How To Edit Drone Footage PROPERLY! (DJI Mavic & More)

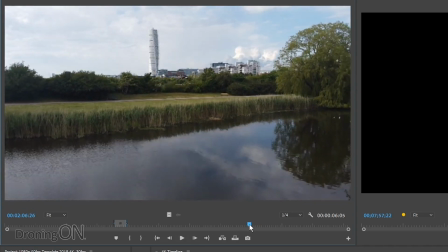So I'll now start to find again the beginning of the consistent movement. You can often find that by scrubbing fast.
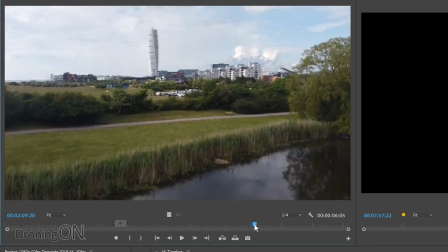So I can see there's wobble, wobble, wobble, and then consistent movement. So the start of it is roughly there, move up to the top,
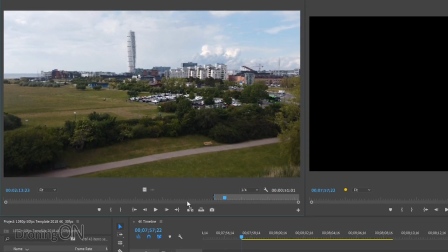and the end of it is there, roughly. So I'll put in my end point, again, drag it into the timeline,
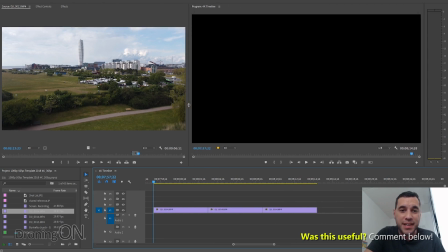and now through that simple bit of editing, we've got what hopefully will be a fairly nice sequence.
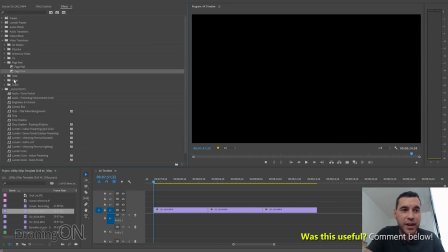At this point, we've not applied any color grading to it or anything like that at all.
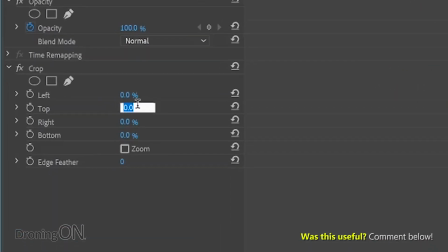What we may want to do is just apply some very simple cropping of the top and bottom.
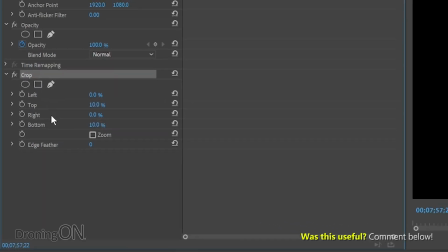This is a very common effect, and it just gives you a nice kind of cinematic look, as you'll notice.
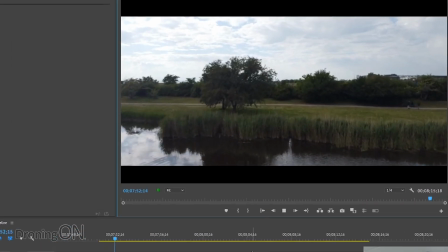So I've got no color grading, remember, but if I now play this sequence, you'll notice that we just get very consistent movements, nice planning shots,
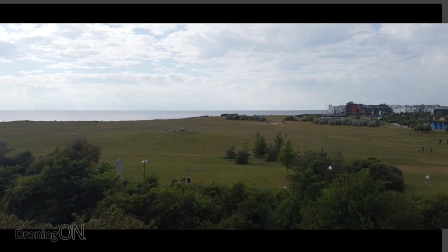and a really nice reveal there where the viewer is going to see what looks like a pretty professional looking render.
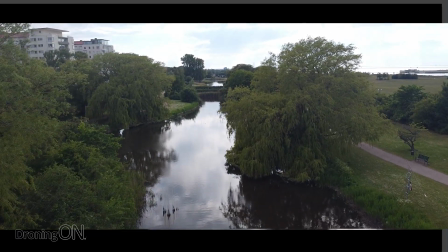Now, of course, once you add color grading to this, maybe some little vignetting,
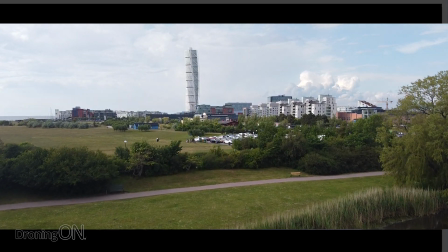balancing the horizon as well to make sure that all of the shots are level, you can get a really nice result very easily. So there we go. Hopefully this video has been really useful. Add this one to your bookmarks because hopefully you'll come back to it and share it, because I want to see the wider community producing much better footage online. But ultimately, this is not just about producing footage for everyone else, it's about flying and enjoying it. So in between the shoots that are planned and prepared, just get up there and fly around and have some fun, because it's not always fun flying to a schedule and an agenda. Sometimes it's just nice to get up there and fly freely. Anyway, comment below with your thoughts and also mention if you'd like to see other videos like this on getting better drone footage out of your drone. Give this video a thumbs up or a thumbs down if you're just ignorant. And of course, hit that subscribe button. Thanks very much for watching.